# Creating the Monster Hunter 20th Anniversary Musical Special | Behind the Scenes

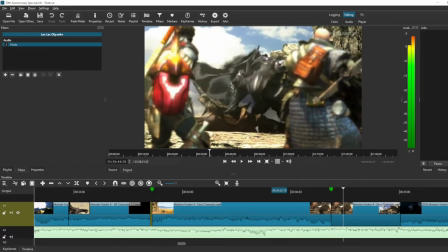4524s
All right, so this is a bit I do not like about what I did here.
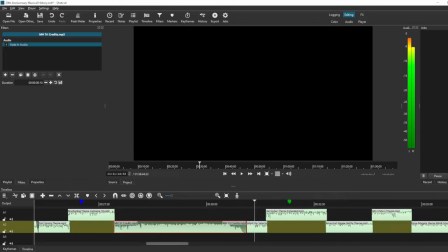4527s
So the main theme of Monster Hunter 4, right at the ending of it, has this part that kind of goes a little dark.
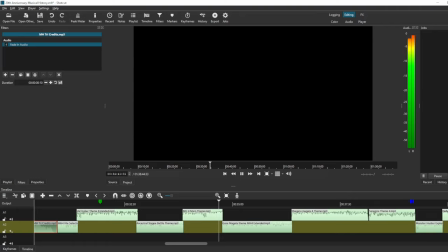Kind of like a bit of intimidation on that right there. I wanted to transition that into the sound, into the music for Gormagala.
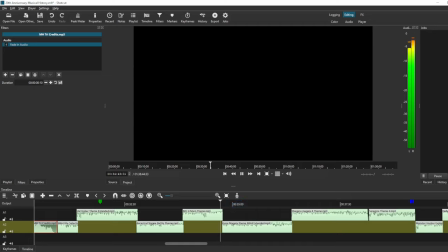So it's kind of like hitting that darker patch of music right there going into Gore. All right. So that sounds fine. That's kind of cool. That those two bits work together fairly well. But I also wanted a couple of other things.
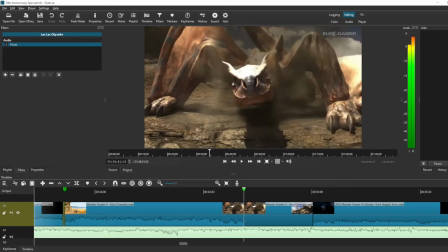4571s
So I wanted that kind of dark patch to hit right as the shadow of Gore kind of eclipses things.
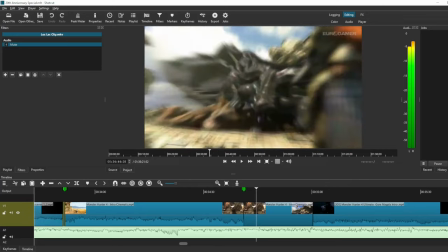4581s
So Gore lands as that dark bit is going. So I have it set for the clip of video to start at that certain point.
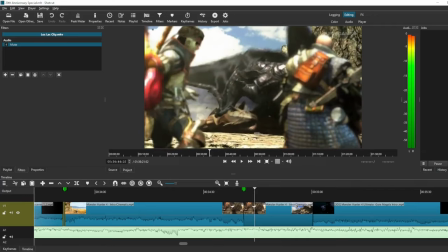4592s
So Gore shows up in that dark part in the main four theme. I also wanted this bit right here.
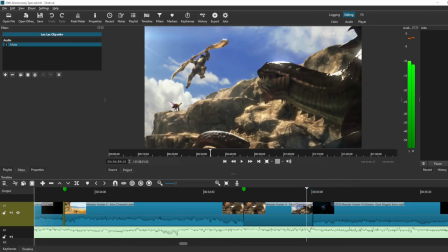4599s
I wanted to cut off at that bit to sync up with this chunk of music. So that series of drum hits.
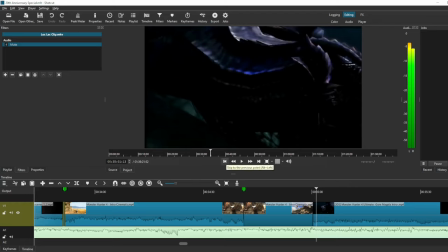4610s
To go into transition into that. To have my cake and eat it too, to have Gormagala come in on one section of music,
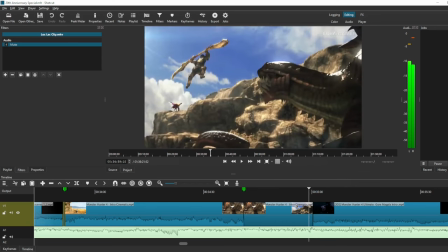4618s
and to have this part on another section of music, the footage had to be sped up to about like 1.3 times speed, and there's chunks of it that just don't look good.
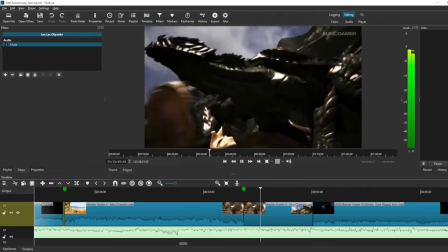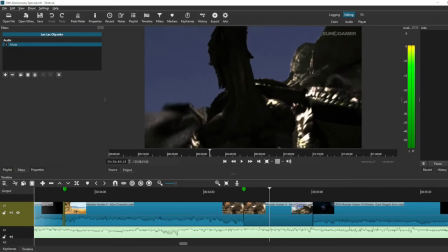4634s
That is way too fast. That looks kind of bad. what I really should have done is just cut it so that the dark theme is with Tigrex instead,
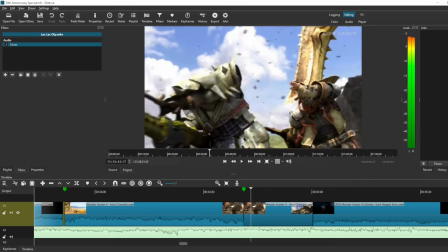4645s
and then Gormagala shows up when he does. I should have just played this out at normal speed and just had the footage kind of backed up a little bit. Because I really like this.
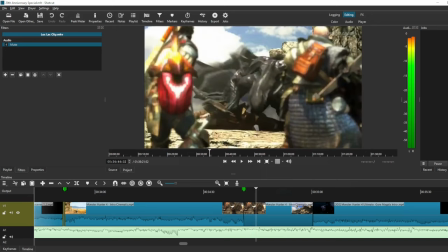4658s
Like, that's fine to keep, but it comes at the cost of just how fast and spastic that looks.
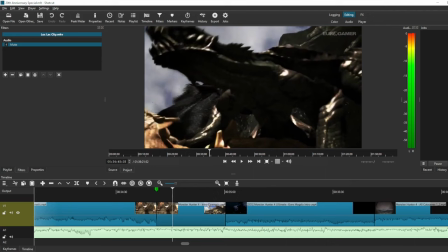4667s
Not a big fan of that. So then Gormagala runs for a little bit, and we transition from his theme into Shigaru Magala's theme as the metamorphosis occurs.
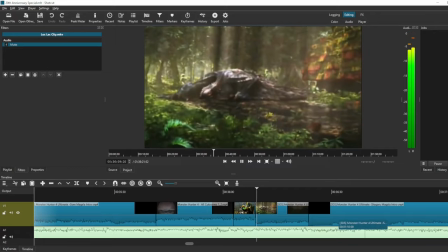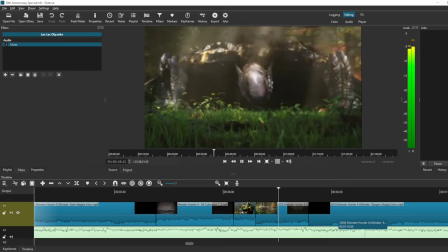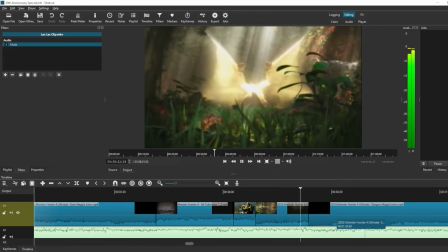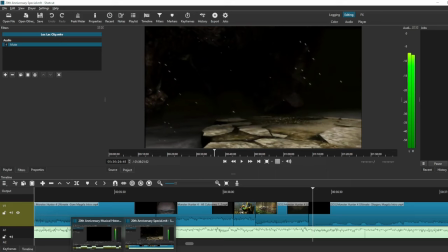4695s
Yeah, okay, so real quick on this musical transition, I'm gonna pat myself on the back once again.
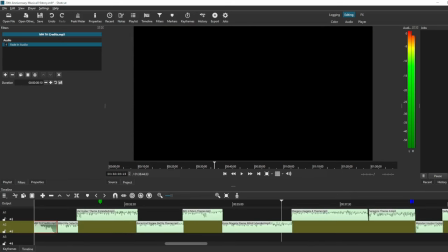4699s
So cymbal into cymbal right here.
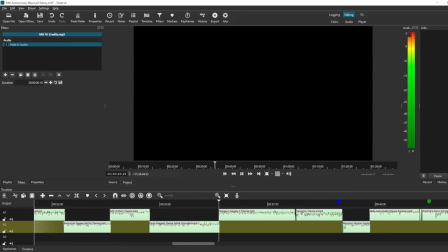Love how that one sounds. That just feels like it's a very natural transition, one right in the other. Love how that one goes.
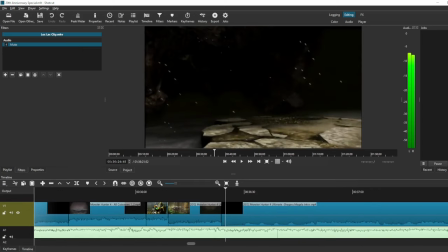4732s
And then for this bit, I really kind of just let the Shigaru Magala intro go,
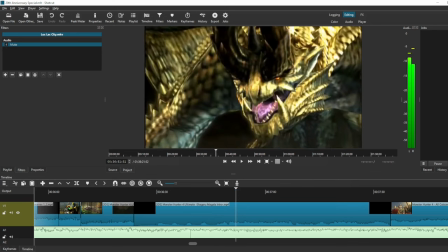4736s
because it's so good and it's so climactic and it works with the theme incredibly well.
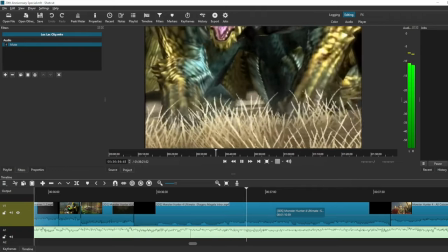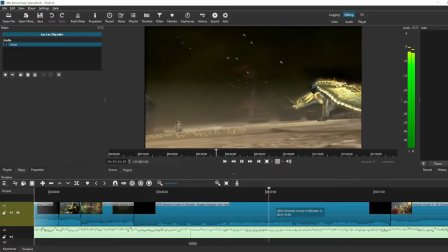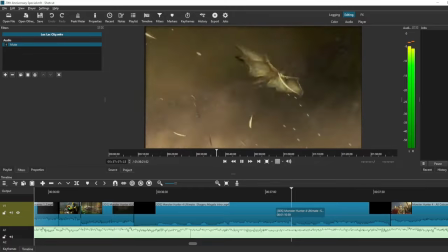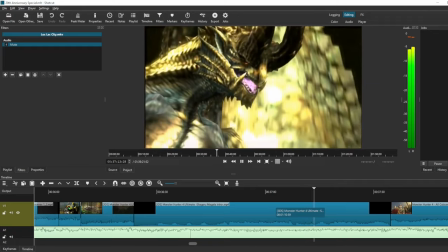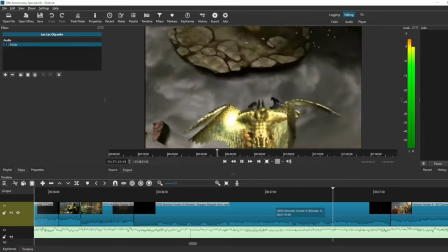4767s
This big swell with the star wing pose looks super good.